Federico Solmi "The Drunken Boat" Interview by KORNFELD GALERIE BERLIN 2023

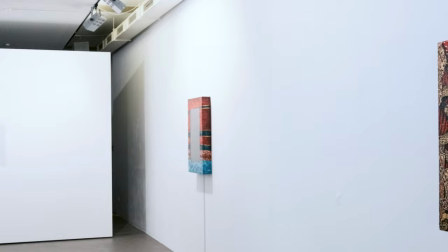[0:09]
I never planned to be a video artist. It just happened. I was very interested in drawings and then step by step I wanted to tell a story.
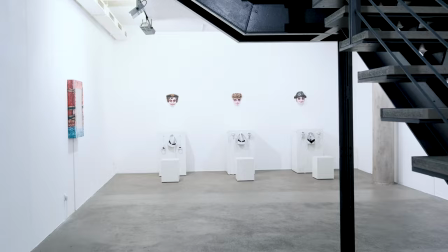[0:16]
I wanted to tell my point of view of the world. I wanted to tell my point of view of contemporary society and history.
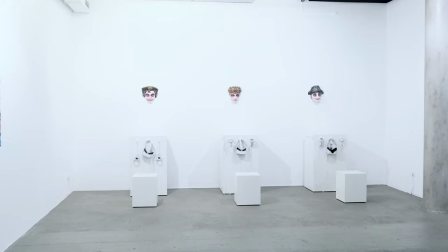[0:22]
And I found out that the only way to tell a story was to use moving image.
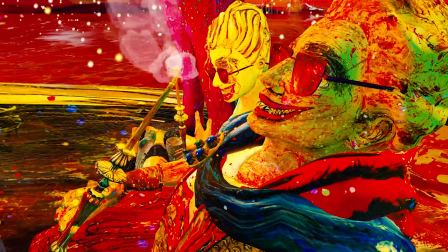[0:28]
And of course I want to say things.
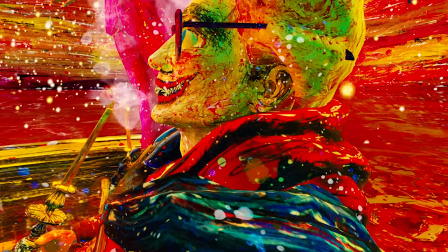[0:32]
I want to say my opinion of the world. and video animation and storytelling is the best way to express an opinion.
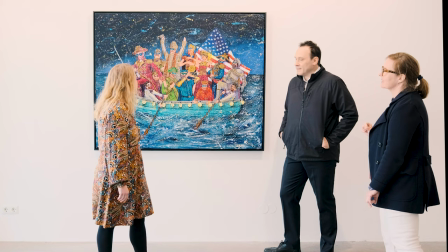[0:41]
Could you tell us something about the title The Drunken Boat? The Drunken Boat is a famous poem by Arthur Rimbaud and I really like this title because
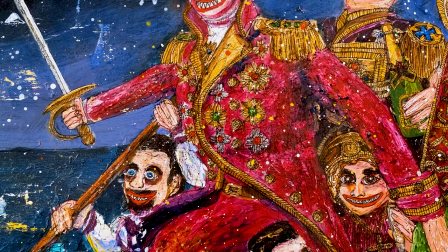[0:53]
the goal of the exhibition is to try to explain the tumultuous state of American
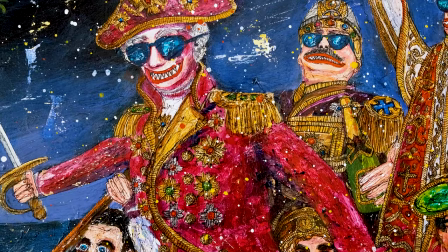[1:00]
historical narrative and I like the idea of all of these characters that are sort of like symbol
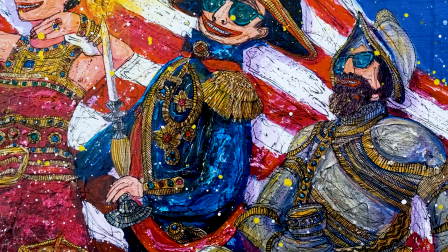[1:07]
of American historical narrative that
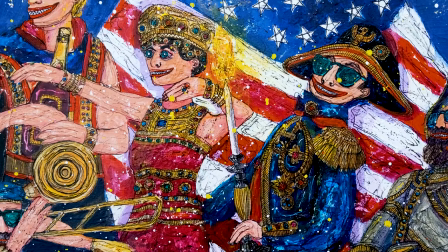[1:14]
somehow they are lost at sea in a raft and somehow explain all of
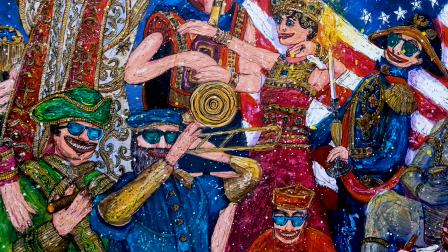[1:19]
this tumultuous and absurd narrative that is I think,
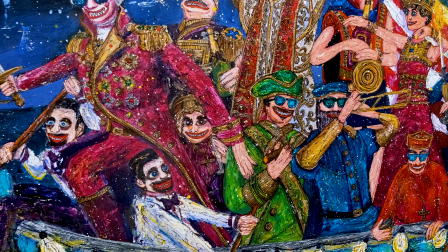[1:25]
characterize American history and all of its, you know, inconvenience and inaccuracy.
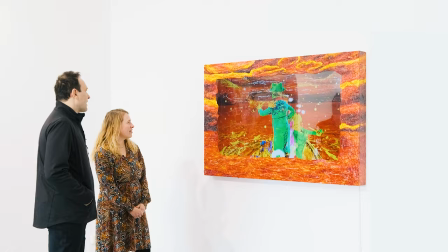[1:36]
In this video, we have a series of like founding fathers, like from George Washington to Benjamin Franklin.
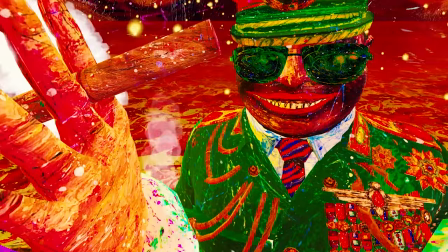[1:45]
But also we have, because this is also like a satire,
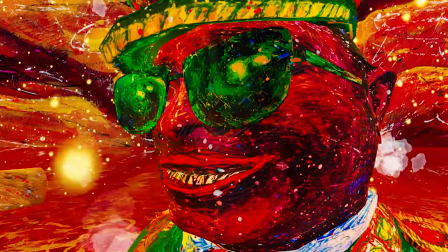[1:49]
we have also a Donald Trump dress as a military leader.
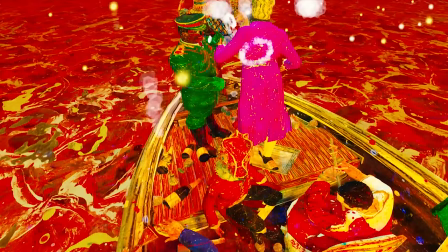[1:55]
We have, you know, all of these characters that are very grotesque and very funny,
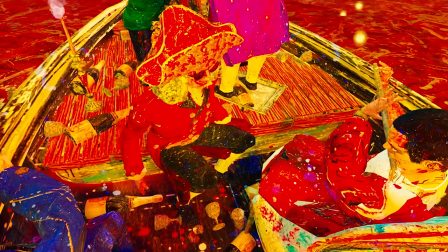[2:02]
but of course this video is also a bit dark,
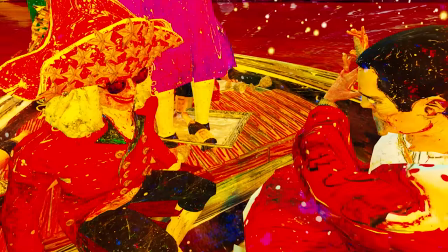[2:08]
so this boat is lost at sea.
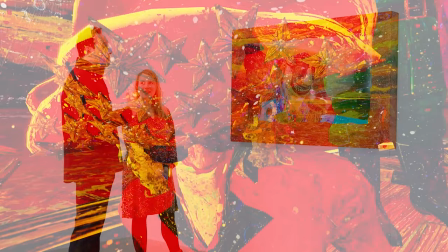[2:13]
The sea is kind of like a very hellish environment,
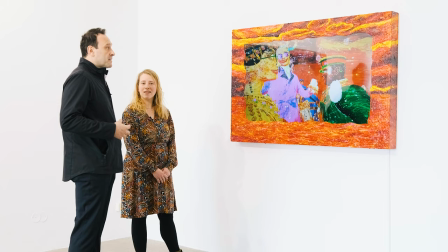[2:18]
very expressionist and by the same time all of these leaders they're dressed with sunglasses it's kind of like a very funny way to you know kill the drama of like of American history by having a sort of like satirical approach.
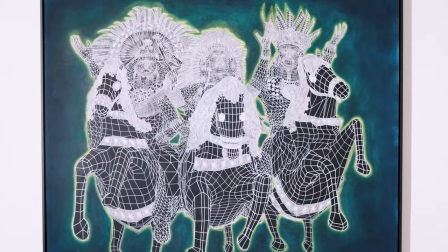[2:43]
What we see here,
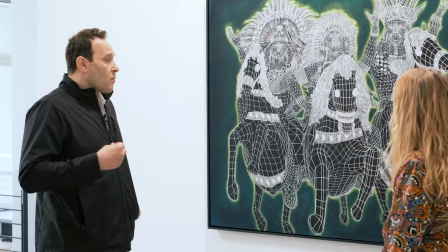[2:45]
basically the idea was to show to the viewer what's happening behind the scene and all of the video animation that I create. So every single video animation is created using digital technology,
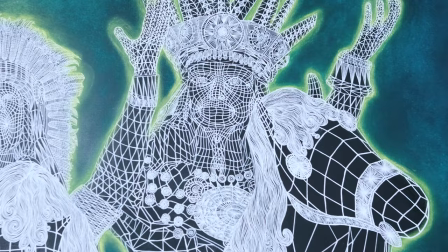[3:02]
in particular a gaming angel like Unity, and you know for the past 20 years I've always been exposed to the
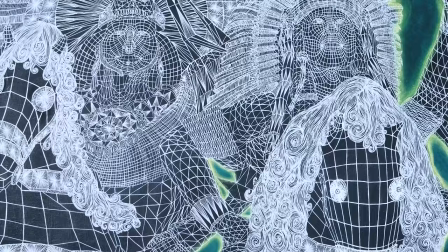[3:08]
digital skeleton that they are composing this character and they're Actually,
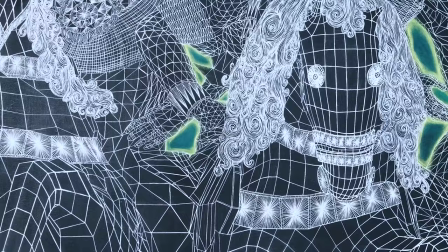[3:13]
they are holding the character.
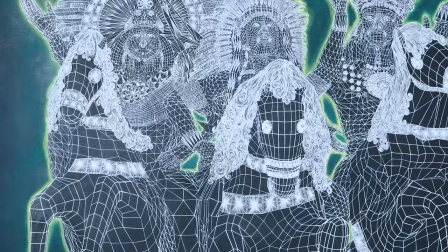[3:15]
And after being exposed for so many years, I said, wow, I would love to bring all of these lines that are belonging to the virtual realm.
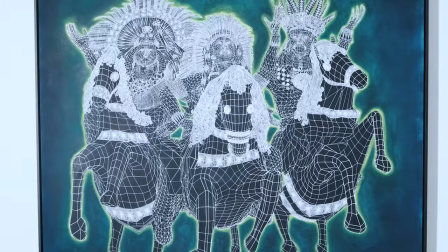[3:23]
I would like to bring it back into the physical space and interpret them and create a series of drawing that are made of gouache, ink, and pastels. And the idea was to bring this digital line into the physical world, but at the same time,
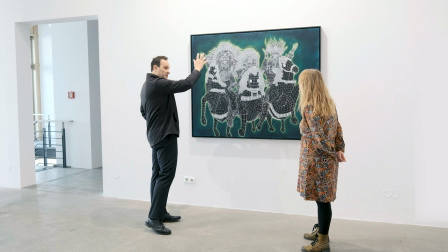[3:41]
create this sort of like metaverse pixelized digital atmosphere that just pastel can can do.
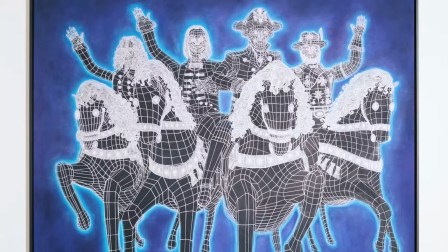[3:51]
These two paintings are communicating because on one side we have you know a group of like
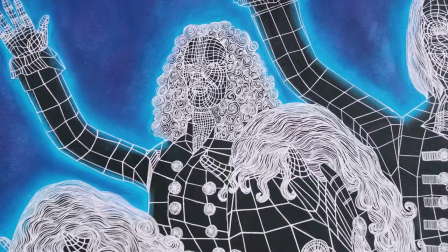[3:59]
founding fathers from again Benjamin Franklin,
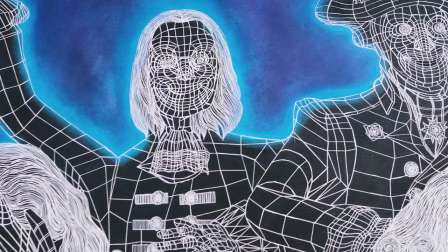[4:04]
we have George Washington, we have Robert E. Lee and we have another founding father.